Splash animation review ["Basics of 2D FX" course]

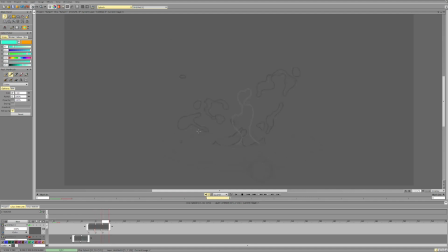992s
So maybe this is using this downwards momentum, we're pushing it here, so this gap becomes more contrasting. So that's the main thing about the
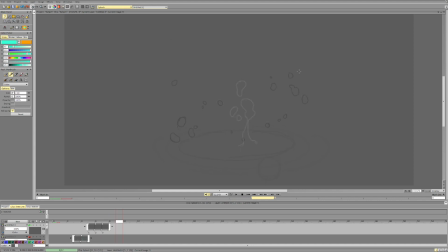1010s
splash. I think the massive and the particles variations is pretty decent. I would maybe try to match the form here a bit more because it gets a bit disconnected.
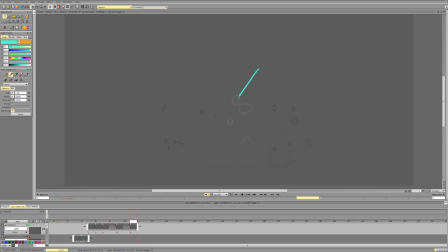1026s
I would probably slow this down at the top for 1 or 2 more frames, so everything is not falling down at the same time. Just delay it for a frame.
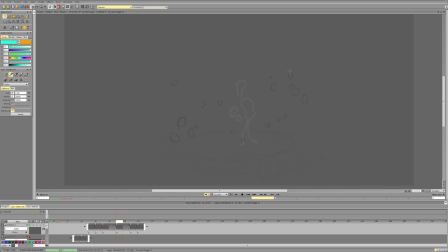1044s
And we can push some of the designs of the particles. I tried to, I don't know, first, the circles on the water. So the circles on the water are pretty tricky, but they're also pretty simple.
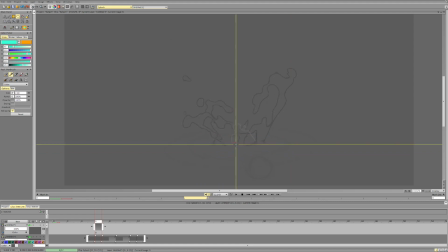1059s
So the thing to remember here is that they follow the same perspective and the same center line, the same source of the splash, and they're slower in the back than they are in the front due to perspective.
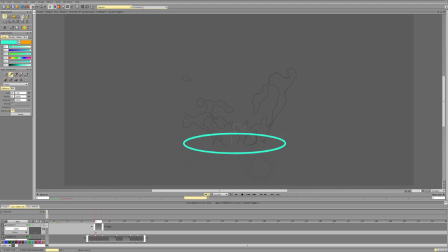1074s
So if we look at them, the things that we can notice, so it's basically something like the same center.
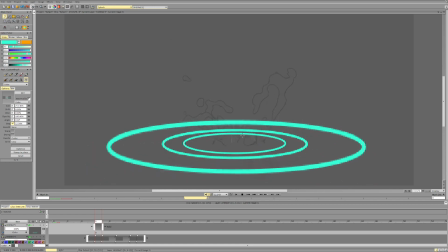Okay. And let's do 1 or 2 smaller. And then look what happens at the end.
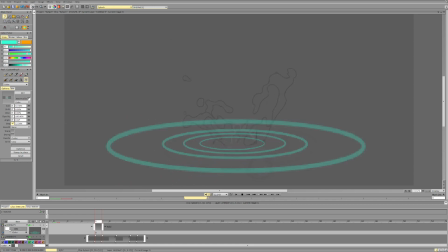1112s
Okay, so we have this wonderful guy. Have this wonderful animation. So let's see. Okay, we go. And you see, we were on this perspective, on this grid, and then your ellipses, they start becoming wider.
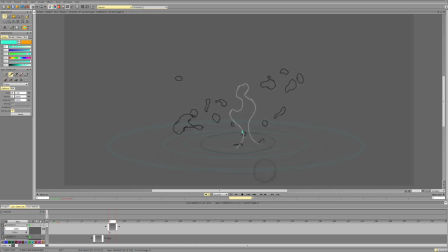1132s
And once they become wider, what happens is it implies that the surface change position. So we're looking at the surface like this. Now we're looking at the surface like this. And then at the end, you see it becomes off-center.
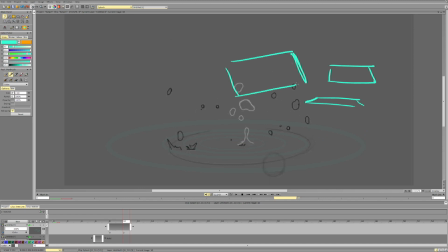1149s
It's diagonal, which implies a surface like this, and way more looking from the top than from the side. So we'll lose the sense of perspective. So instead of this oval, it has to be something more like this if we want it to be
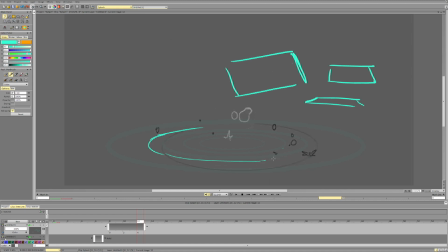1168s
on the same surface that it was before. You see, this grounds it around this splash, and this makes it feel like it's falling.
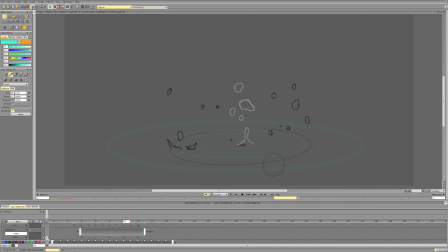1187s
And aside from that, I try to just have fun and animate something. Again, this is not per se correction. It's just a reimagining of the splash, kind of
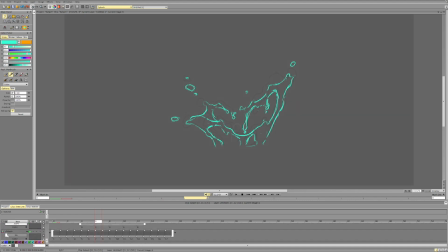1205s
how I would probably approach it with more of my style. And I try to group particles. I try to make sure that the curves are a bit different and curvy.
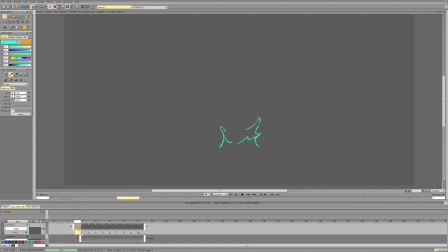1219s
I try to have momentum in the front so that we have this nice slowdown, acceleration on the way down, and the fall.
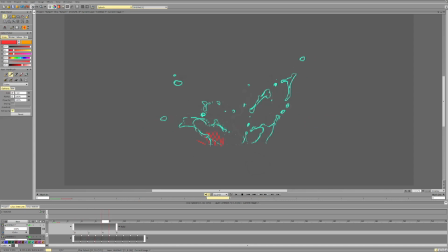1231s
And I would probably push it even more. So maybe here we would have more of a slowdown, and then it falls.
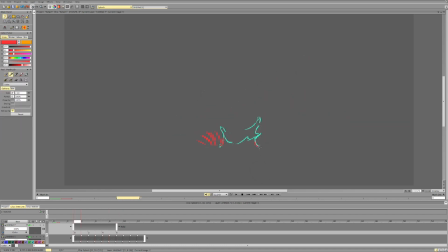1240s
And here, we go, and we accelerate down. And again, here, we can even make the slowdown even more apparent here. So it slows down and then it accelerates.
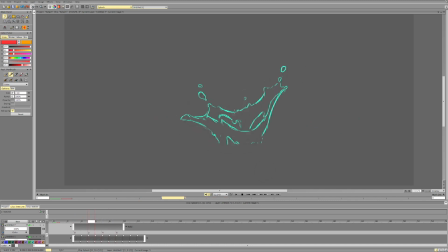1261s
And then for each part, I try to define a curve it follows. So for this particle, it would be this kind of curve. And we can see it. 1, 2, 3, 4, 5, 6. For this particle, it's this kind of curve.
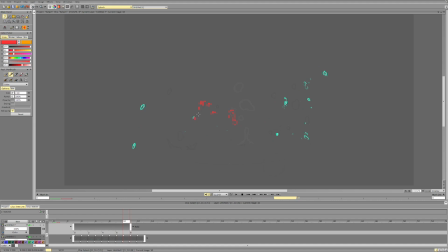1284s
And here I fucked it up. It should be over here to put it in perspective. It happens. And so on. So each particle has its own path.
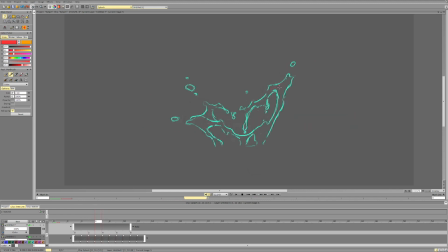1302s
So for this scene, it would be like 1, 2, 3, 4, 5, 6, 7, then 8. So this kind of curve. And we can imagine it as the curves radiating from the center of the splash.
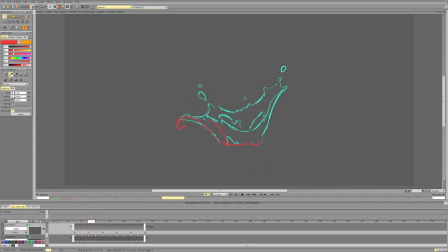1321s
So it will be, okay, here, maybe like this. Maybe like this because it's closer to the camera. Like this. Something like this, Or maybe like that. Or maybe even like that.
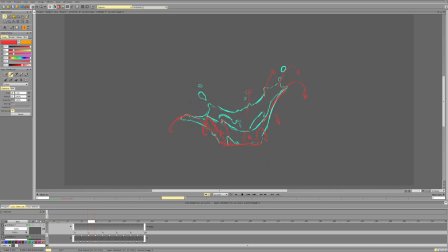And these curves give us an idea of, okay, so how does it move? What kind of directions, delays will we have?
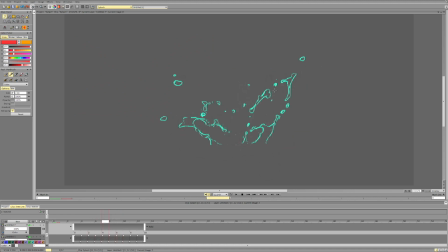1363s
And then we just follow it a bit. I also try to keep these 3 different and try to make sure that these appearing negative spaces are also different in size. Just a bit more.
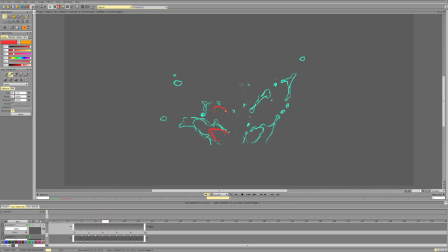1385s
Also here I would push it even more because they're still a bit more similar, especially on this frame. Here, yeah, kind of works. We have the bigger, medium one, and small one.
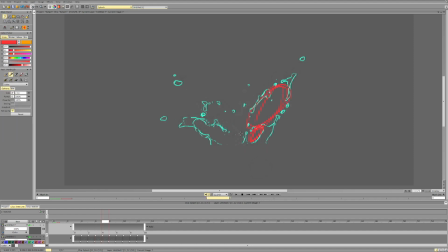1399s
And here we simplify it into this big general structure.
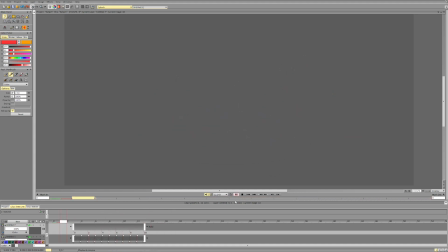1413s
And that's how I'd probably do it. So that was a really good splash. And I'm glad to see animations. So hope to see more. And good luck with the animation. See you later.